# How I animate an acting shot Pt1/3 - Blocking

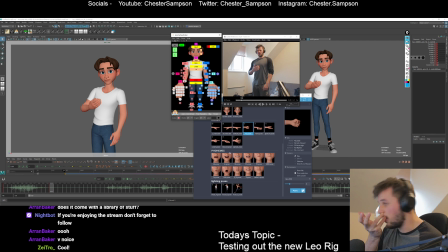[8:23]
Okay, and this one is kind of a... I always forget my camera's on this side because my chat's over here. So let's figure out a pose for that. What are we saying?
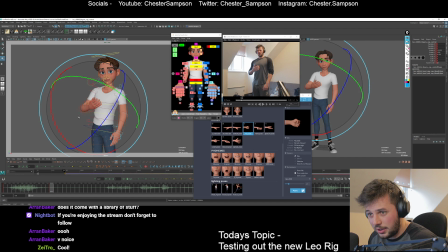[8:41]
I'll just go in by hand and do it. They've got one of these, which is great. It's a little controller on the side of the hand, which kind of bends it. You can kind of get nice arcs in the fingers without having to go in at every single digit. Have to edit them, you know. Which is always super nice. Always appreciate rigs with that control.
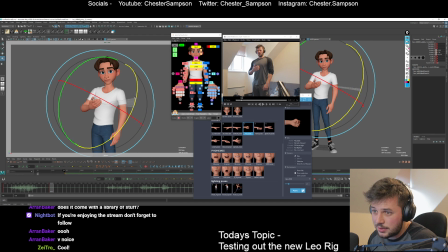[9:04]
Alright, so let's tense the ends up a bit, maybe.
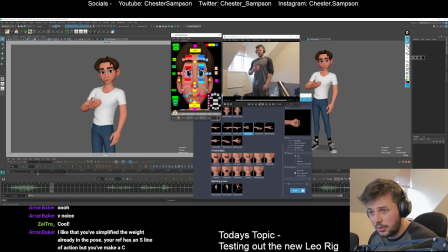[9:11]
Alright, let's go for an expression. I haven't actually touched this much, but I think there's pretty nice deformations in here, just to push the reverse C a little bit.
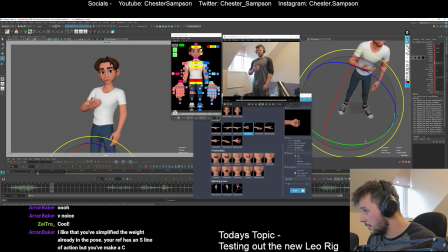[9:21]
And since his weight's on this leg, I'm going to widen it a little bit, I think. Just like that.
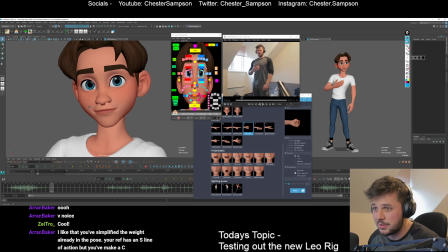[9:29]
Cool. So let's push the expression a bit in here. I'm going to 2D pan zoom it. Yo, thanks for the follow.
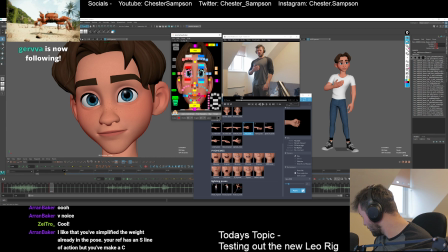[9:37]
I think my follow volume is well loud. I don't know if I can turn that down.
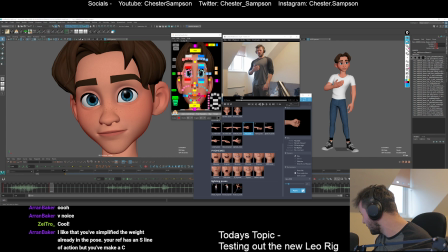[9:43]
If not, we're going to have to live with it. Who followed me? Hiya, Gerber, how you doing? I luckily simplified the weight already in the pose. Your ref has an S line of action, but you made it a C. Yeah, it's because I'm thinking about contrast.
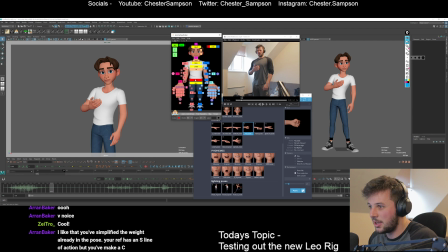[9:58]
I'm thinking about where I'm going to be coming from for this pose. And I imagine this as a stronger reverse E, and then this comes back on itself into like a C shape, you know. Let me draw that. So I'm going, is it gonna let me draw? Maybe not on top of keyframe because it's always on top.
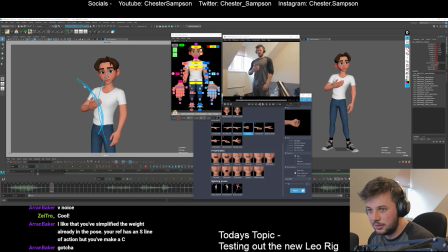[10:16]
So yeah, I'm gonna go into this kind of C shape. So when I start, I wanna contrast that, and he can go from here to here, you know. So that's why I simplified it from the reference. Anyway, let's do this facial expression.
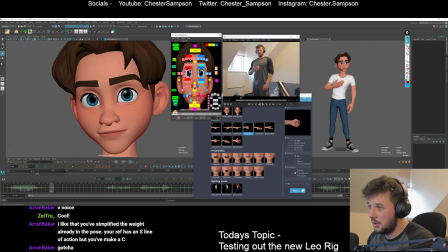[10:28]
He's kind of, wow, he's surprised. Which I always look angry because I've got pointy eyebrows in real life. So I don't think, I'm gonna copy that reference too closely for the face here.
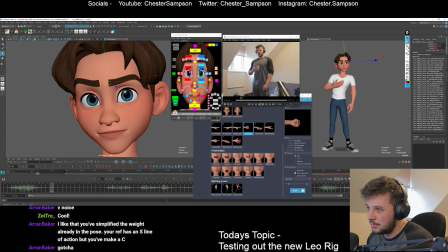[10:43]
But these eyebrows are pretty damn nice. You can get some nice shapes going with it. I like the squint I've got though, so let's try for that. I'm gonna have to clean.
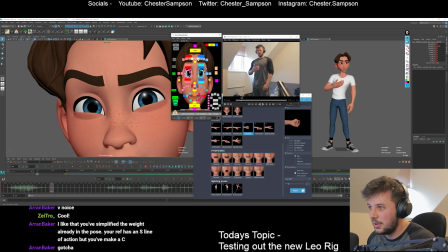[10:58]
Wow. Okay, maybe up a bit more. I need to add all of these minor controls onto my picker, I think. I've only got the major ones, and you can't get exactly the shapes I want with just the major ones.
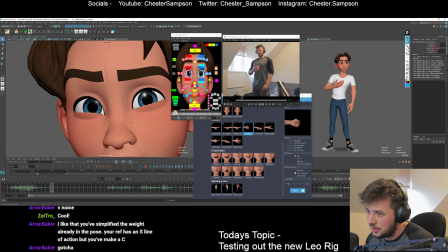[11:16]
Because there's bits in the middle, like there and there, that I can't actually control very much. I basically just want to make this like a simple shape, like a semicircle. But yeah, I want to add these minor controls like this one to the picker, and that way I can edit things a lot easier.
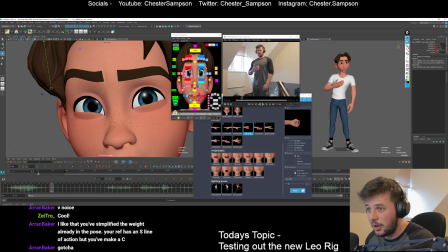[11:32]
This has a really nice amount of eye follow, which you can change, which is quite good. You get a little bit of connectivity for free.
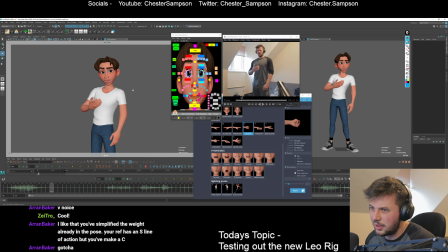[11:43]
I wanted to look over here, I guess, towards where my camera was set up.
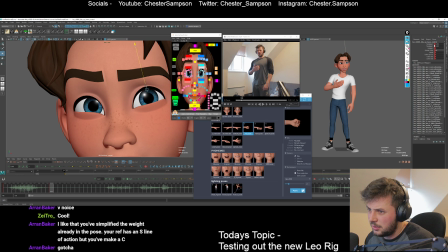[11:50]
Let's try and figure out. So let's push the people over this way a bit. Let's do that over here. I always like rigs that have this, like an eye ring control, as well as an eyelid control. Because you always, if you end up with pushed eyebrow shapes, you always end up with a bit of jank with that.
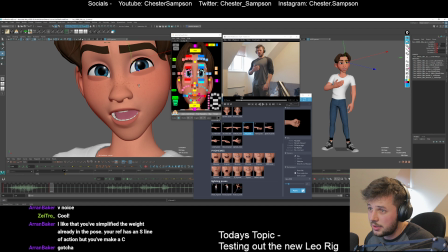[12:07]
So it's very nice to be able to edit and adjust. I don't want that to feel too pointy, so let's fiddle with it.
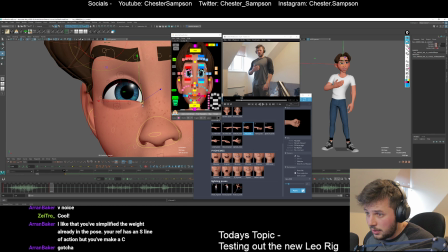[12:16]
And let's compress this side like I did with the other. Again, I need this one to make that straight.
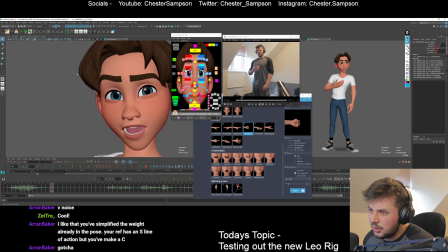[12:33]
Let's focus on that. Not the biggest fan of this expression. I'm gonna push it a bunch.
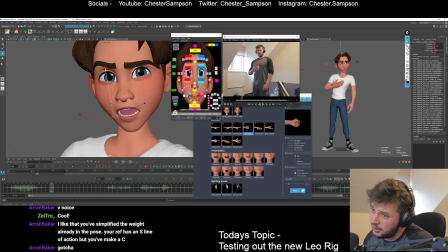[12:41] Wow.
All right, let's focus on the mouth for just a second. I think what might help is he's got head shapers, which are really nice.
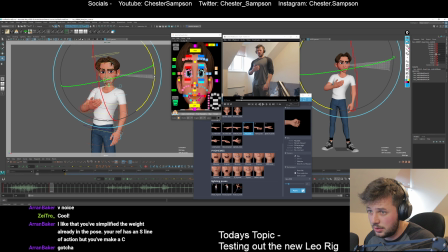[12:48]
So I can push the line of action in the head on both to pinch on one side, which is pretty nice.
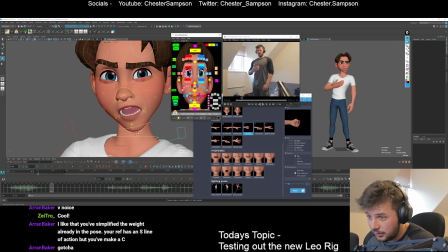[12:56]
His chin is a bit pointy, however. Got a little squish. Look at that. That's a nice little squish.
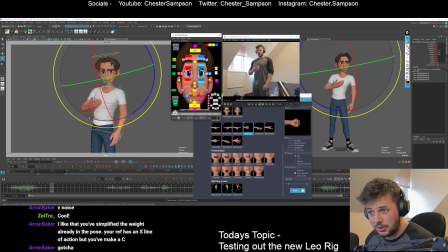[13:09]
Oh, I've messed up the camera. There you go. Alt Z to undo cameras if you don't know.
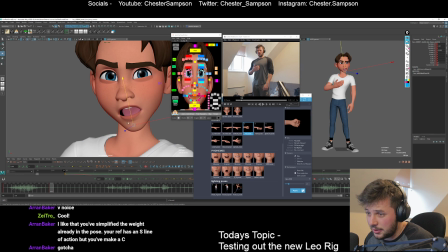[13:16]
Alright, let's make this mouth shape a lot better at least. I think I don't have to hide these too much because I can just go. Oh my god, they have visibility switches. Thank the Lord. Okay, the visibility switch only works for it only works for the controller, I imagine.
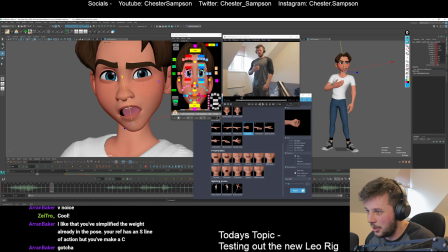[13:33]
All right, but what it does have is scale, which they didn't have on my last production. It was very annoying if you wanted to hide the teeth.
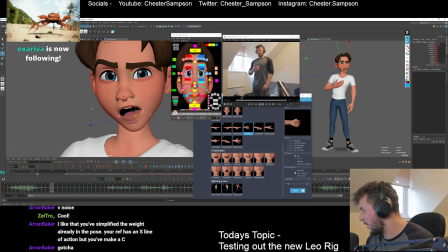[13:42]
Hey, yeah, thanks for the follow. Extra VR. All right, the tongue also has a scale.
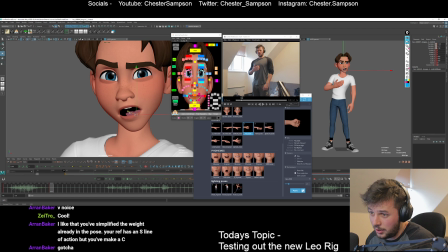[13:49]
What I'm doing now is what I like to do with mouths a lot is make them as graphic as possible. One of the reasons that I made the inside of the mouth black is so that I can see that easier. So what I've done is I've gone from, I should have saved the mouth that I had before, but I've gone from having a mouth shape which has a lot of clutter in it,
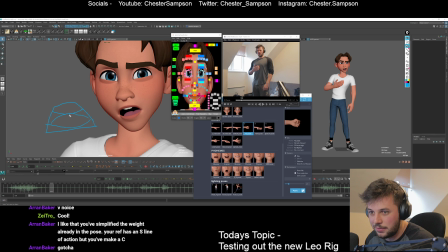[14:08]
and it has overlapping shapes like the teeth overlapping the tongue on both ends and not much negative space. And I've tried to give the teeth and the tongue its own silhouette space. And I've even gotten rid of the bottom teeth because I think for this expression, it's not really needed.
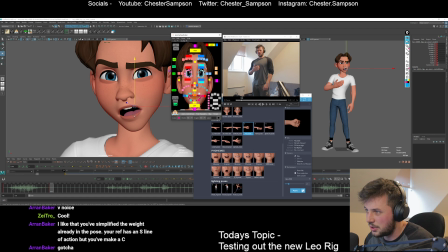[14:23]
It's just adding confusion. So there's a little conscious choice. Look at these mouth shapers though.
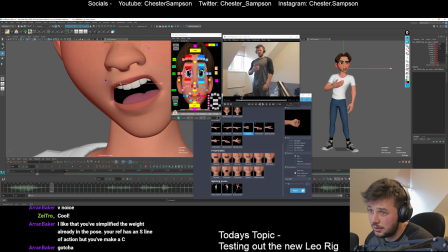[14:29]
You can get some nice stuff really simply and easily. I think they even have Z space really nicely as well, which is awesome. I like when a rig has that. So I can push this back in Z. Look at that. Teeth are colliding now, but that's fine. I can just move them back in space. What's he saying?
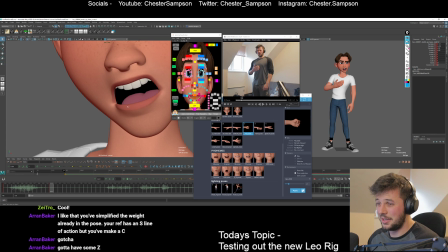[14:47] Wow.
I kind of think he looks a bit too annoyed here, so I'm gonna change it up a bit.
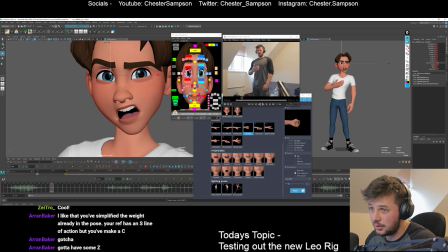[14:54]
Also, my eyes are completely off balance, so I might cheat the eyes a little bit. You can move them around, which is always nice. So that they're on a similar horizon line.
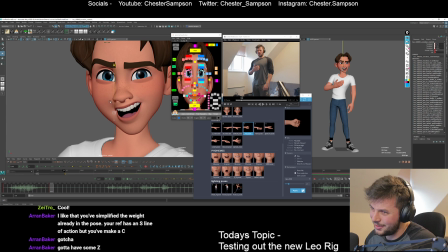[15:08] Wow.
Yeah, I think he could almost be happy with this. So let's do a little trick. I'm just gonna key everything on a frame, go up a frame, and then work on this frame basically. So I've reset those controls and I'm gonna reset these. I want him to be more pleased with it.
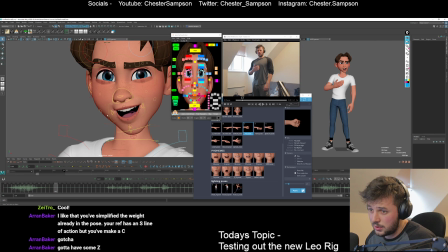[15:28]
This was cool, I noticed on the rig. It has two mouth controls, one which moves the tongue and teeth with it.
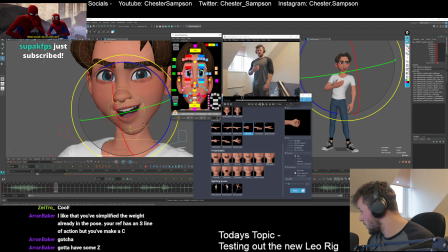[15:35]
Yo, how's it going? Thanks for the sub. Less than three. That's a heart. Thank you. Yeah, so there's two controls here, which are pretty dope.
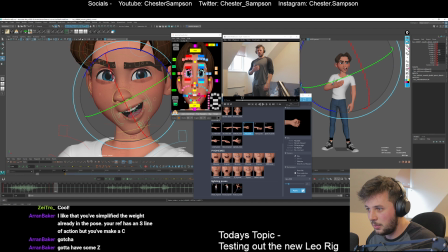[15:45]
You've got the one that moves the teeth and the tongue with it, and then one that just moves the kind of lip shape. Usually you just get this one on a rig, but it's kind of cool to have this as well if you want to do more of a macro adjustment like this.
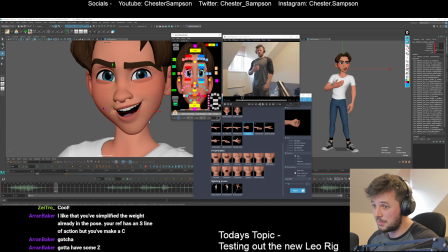[16:01] Wow.
Yeah, so I think at the end of WoW, he's going to go into a smile because he's like shocked. I think that's what I'm going for. But look at these creases that you get for free. You get some nice shapes. He also has little teeth deformers, so if I want to simplify this shape, I can do that.
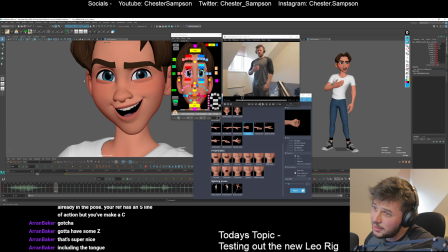[16:22]
Look at that. Pretty easy to get nice appealing shapes, right?
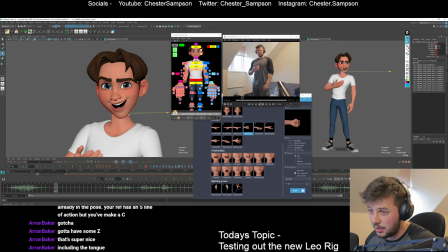[16:29]
He's also got a little neck nudger. Little shaper. I'm using my picker, but it's got a lot of cool stuff.
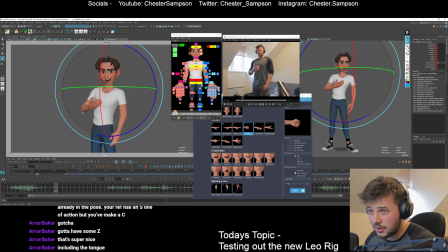[16:37]
I've not touched the neck yet, so maybe I can add a little bit to the neck just to add to the gesture of the WoW.